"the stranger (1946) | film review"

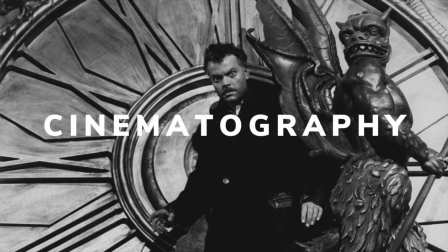[4:08]
Now let's dive deeper into cinematography in this aspect of the movie. Firstly, take a look at the shot scale. A shot scale, better known as framing, is essentially what the range of shots suggest.
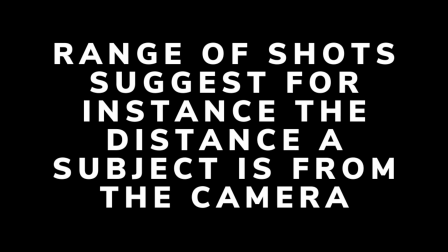[4:21]
For instance, the distance of a subject from the camera.
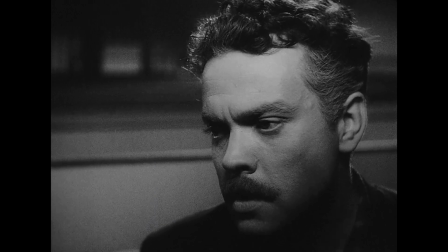[4:24]
The use of close-ups can be seen in the shot of Charles's request of keeping his life a secret.
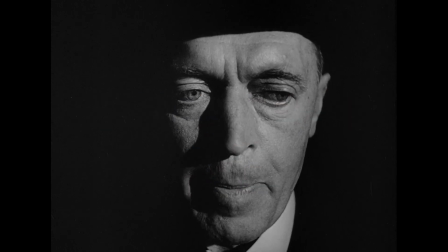[4:30]
The use of extreme close-up shots can be seen in the expression given by Meineke.
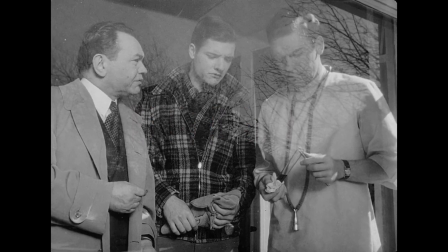[4:36]
Lastly, the use of free shots can be seen when a discussion among Noah, Mr. Wilson, and the doctor takes place.
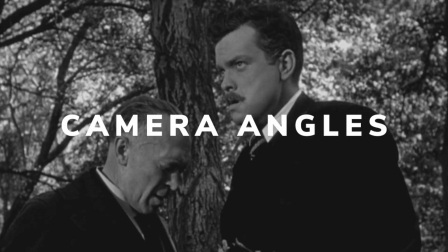[4:43]
In terms of camera angles within this film, the most prominent and easily identified shot is the high shot in the beginning
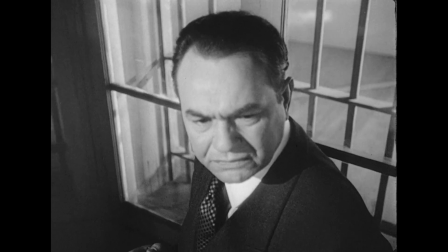[4:51]
of the movie when a meeting is held with Mr. Wilson in the prison.
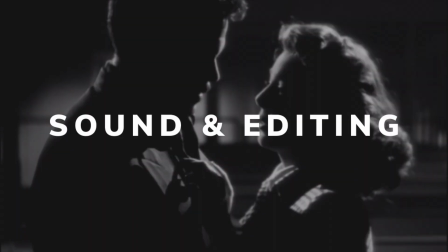[4:56]
Lastly, taking a look at the way in which sound and editing played a part in making the film,
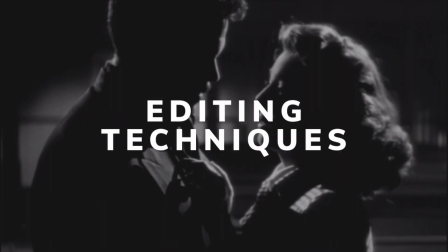[5:01]
let's firstly look at the various editing techniques used in the film.
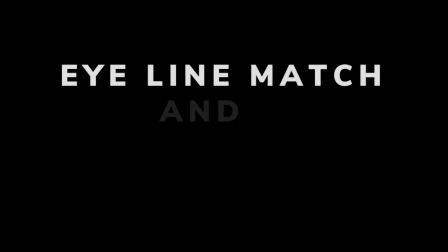[5:06]
In my analysis, I managed to identify the use of eyeline match and shot reverse shot among the many others in the film.
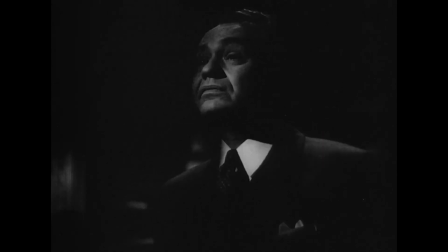[5:14]
Eyeline match can be seen when the associate and fiddle investigator showed Mary the horror in which her husband helped.
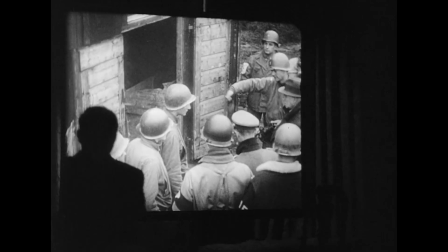[5:21]
It cuts firstly to the expression on Mary's face, and then towards the projector screen of what Mary is watching.
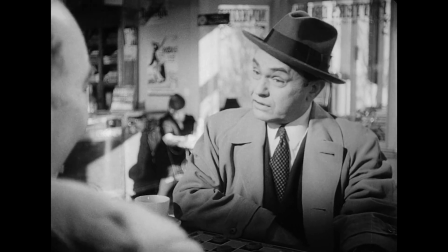[5:29]
Shot reverse shot can be seen when an exchange between Mr. Porter and Mr. Wilson.
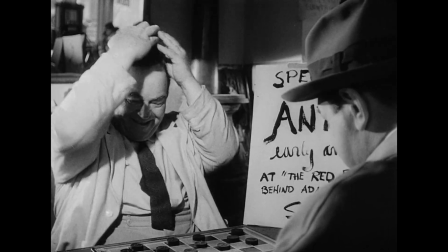[5:34]
Although it may not be a direct cut from the perspective of the characters, but it is an over-the-shoulder moment where only the side profile of the character
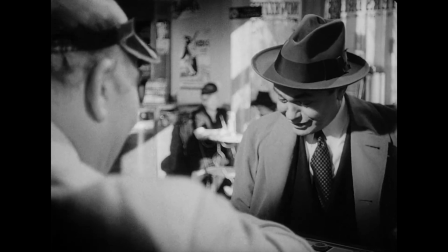[5:43]
is shown to indicate an emphasis on who is talking in certain scenes.
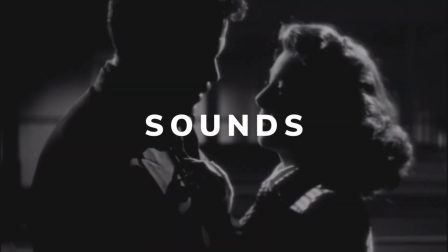[5:48]
When it comes to sound, films often have two categories that classify them, which are diegetic and non-diegetic.
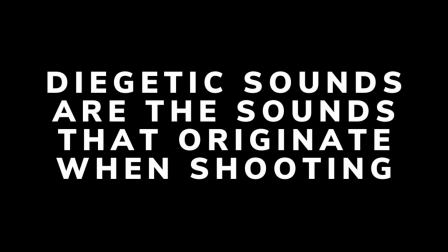[5:55]
Diegetic sounds are the sounds that originate when shooting and are the sound in which the characters are able to hear.
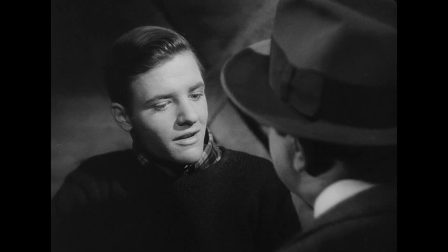[6:02]
In this case, diegetic sounds are the very conversation that takes place between the characters.
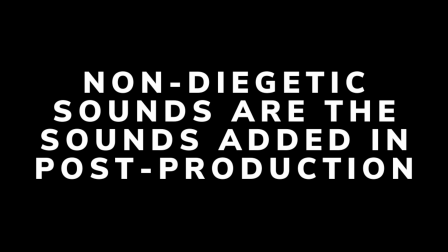[6:07]
Non-diegetic sounds are the sounds added in post-production and are sounds in which characters don't hear.
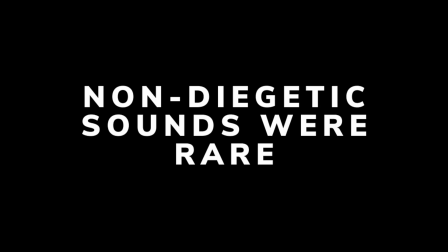[6:13]
In this case, non-diegetic sounds were rare in the 1940s, as technology of editing sounds were not as advanced as the ones today.
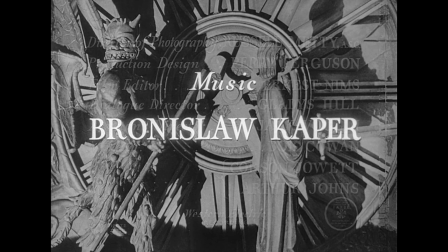[6:22]
It can be seen in the introduction and credits of the movie, where an orchestral introduction was played to indicate the beginning and the mood of the movie.
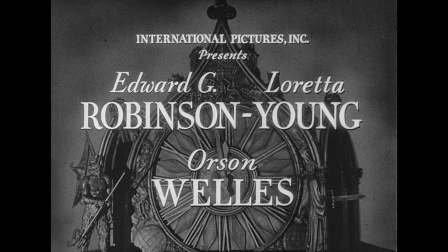[6:31]
Overall, this film is definitely one to watch, especially if you enjoy crime dramas and also black and white film.
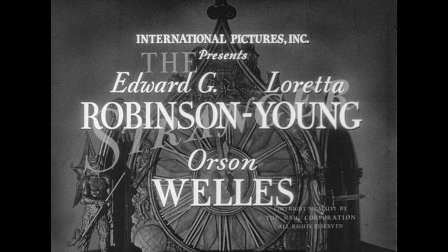[6:38]
As a major fan of classic movies, this is definitely in my list,
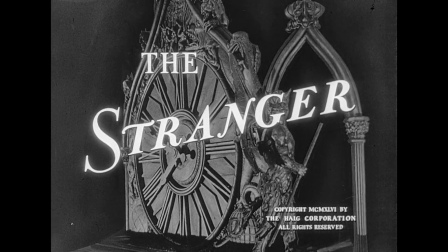[6:42]
as I enjoyed the storyline and the shot of everything that's happening in this movie very much.
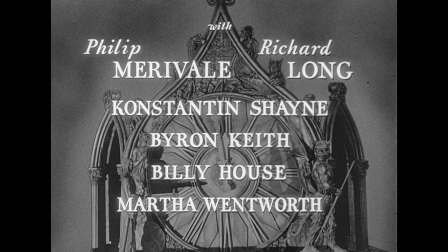[6:48]
Especially the film's sort of unexpected ending, and it's a really good ending.
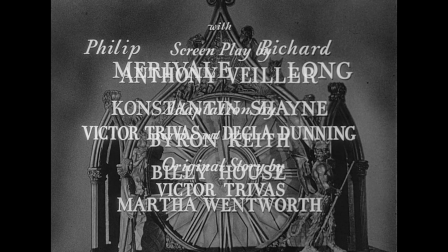[6:54]
Trust me, it's really worth watching, and you guys should check out The Stranger by Orson Welles.